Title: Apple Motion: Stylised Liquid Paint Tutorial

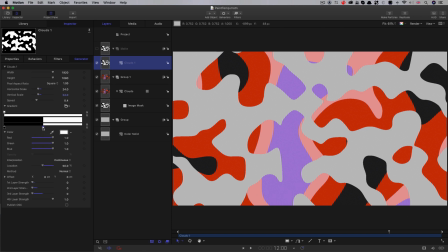244s
Let's select that white color tab there, and I'm going to click on the location keyframe button there.
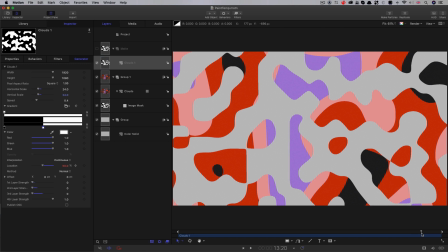253s
Step forward to 14 seconds. And then I'm just going to increase that value to 85.
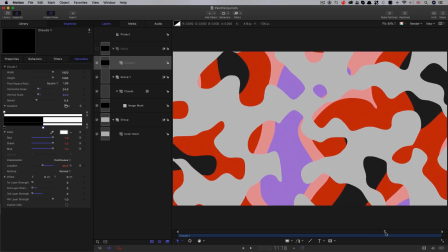260s
And you'll see that that's basically shrunk the matte, making those paint blobs disappear.
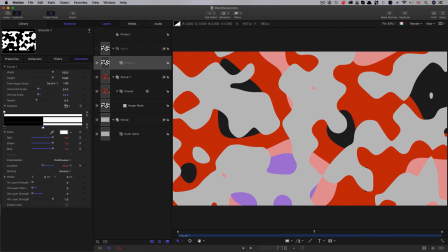269s
Then we also obviously want to add in our text. So that in this matte group above that clouds, I'm going to select my text tool. I'm going to type the word liquid. Let's set this size to 450.
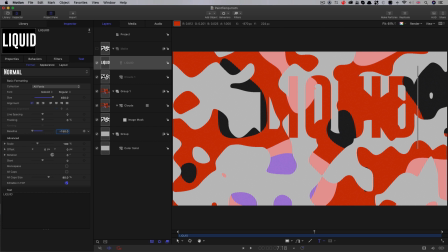285s
Let's set the baseline to -150 to center it up. Let's center align it. And then let's just reset its transform. Okay, so the text needs to appear. But if we were, for example, just to animate its opacity, it doesn't look like it's being formed out of paint.
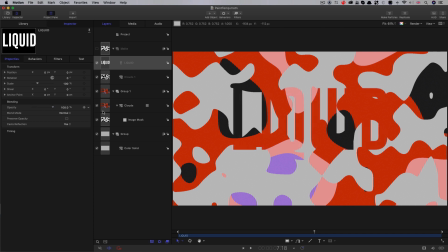304s
It just looks like it's fading up, and that looks no good at all. So what we're going to have to do is to create a mat for it. So again, in this group, I'm going to add another clouds generator. So select the clouds.
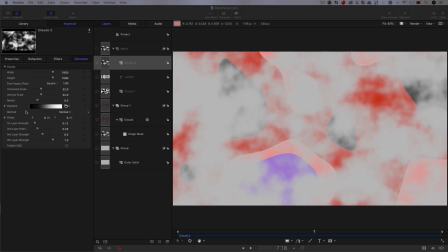317s
And what we're going to do here is the same thing that we've done before.
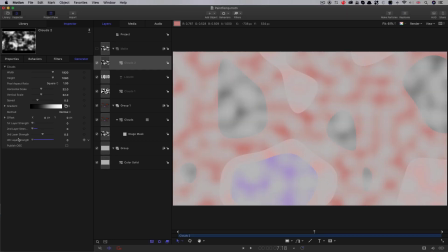321s
I'm just going to adjust these a little bit differently so that I'm left with layer 3 of 0.5. I don't want it to be exactly the same as my main reveal. And let's open up the gradient editor. Let's do the same thing with the black there. Set its interpolation to constant.
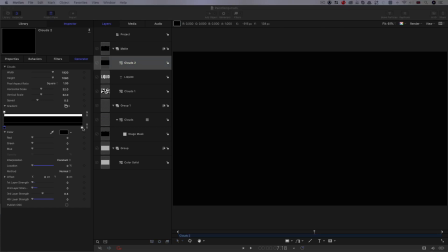340s
Let's have a look at this layer so we can see what's happening here. We'll need to animate the white value here. So what we're going to do is we're going to come to 12 seconds, set a location keyframe and set that value to 85.
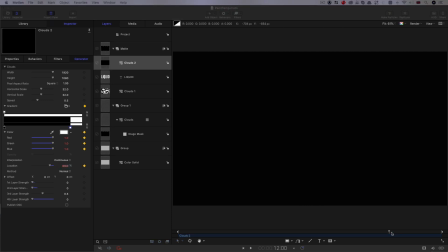357s
Then let's step forward to 13 and a half seconds, so 13:12.
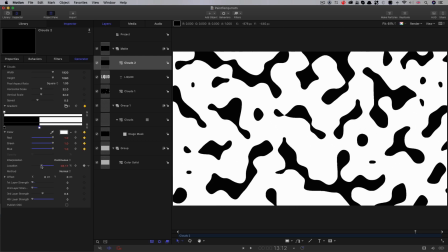364s
And let's set that value down to 25. And that's created a fully white frame.
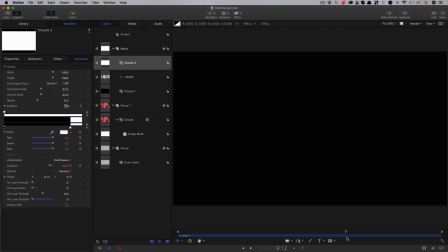370s
So all black, and then
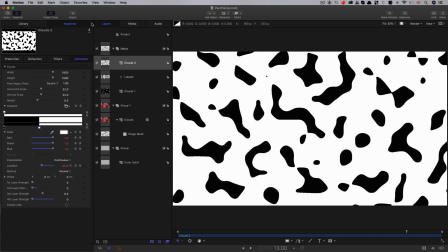376s
it animates on like that. So now we can use this as a mask to reveal our text. So let's select our text layer and let's add image mask.
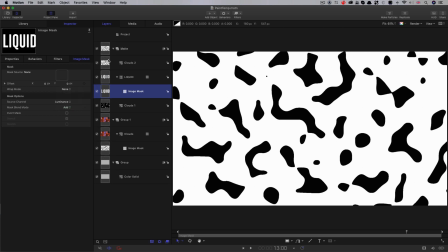387s
Set the source channel to luminance, and we'll use that clouds 2 as the source.
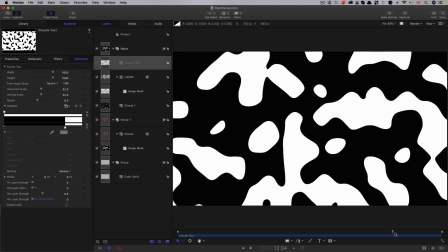392s
So let's call that clouds text. And you'll see that the text is now animating on, and that's looking pretty nice.
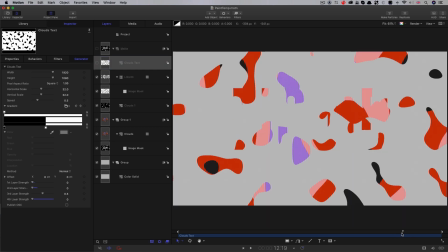401s
So let's turn off this clouds layer because we don't need to see it. And then we can see the color result, and it looks like that. So one other thing I want to do here is I want the text to materialize out of a much larger blob. So I don't initially want to see that we've got letters.
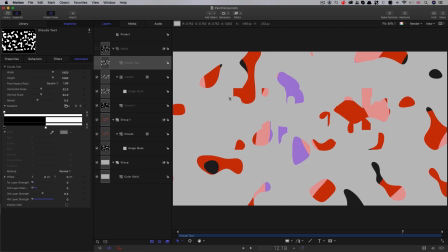420s
I just want to see a blob of paint, and then that expands out to become the text. So what I'm going to do is I'm going to select that text layer, come to filters, stylize, and I'm going to select min max.
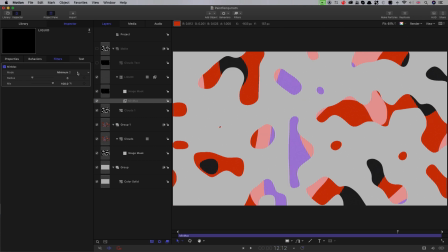435s
So I'm going to come to 12 and a half seconds, so 12:12. I'm going to switch the mode of the min max to maximum. I'm going to set a keyframe. I'm going to set that radius value to 50.
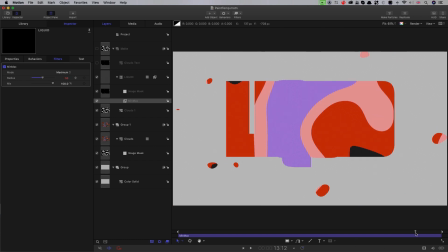449s
And then I'm going to step forward to 13 and a half, so 13:12. And set that radius down to 0.
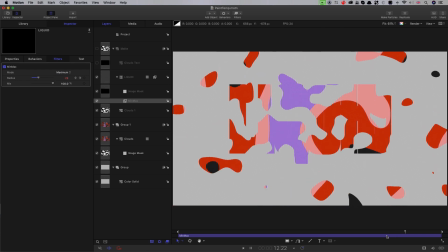457s
And now you'll see that it's a little bit more interesting.
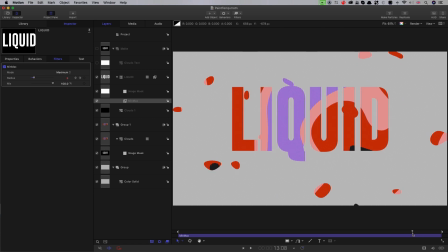463s
It's sort of expanding out from a blob rather than appearing as text. And I think that's going to look better. So now we're ready to make this look a little bit more like paint.
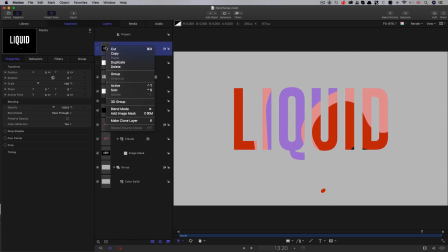473s
So what I'm going to do is I'm going to take my matte group and I'm going to make a clone of it.
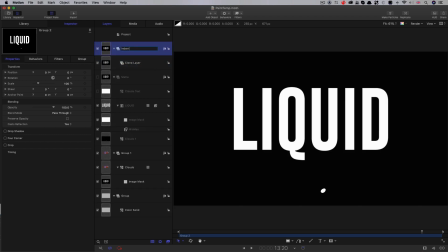480s
And I'm going to call this indent source, because we're going to use this with an indent filter.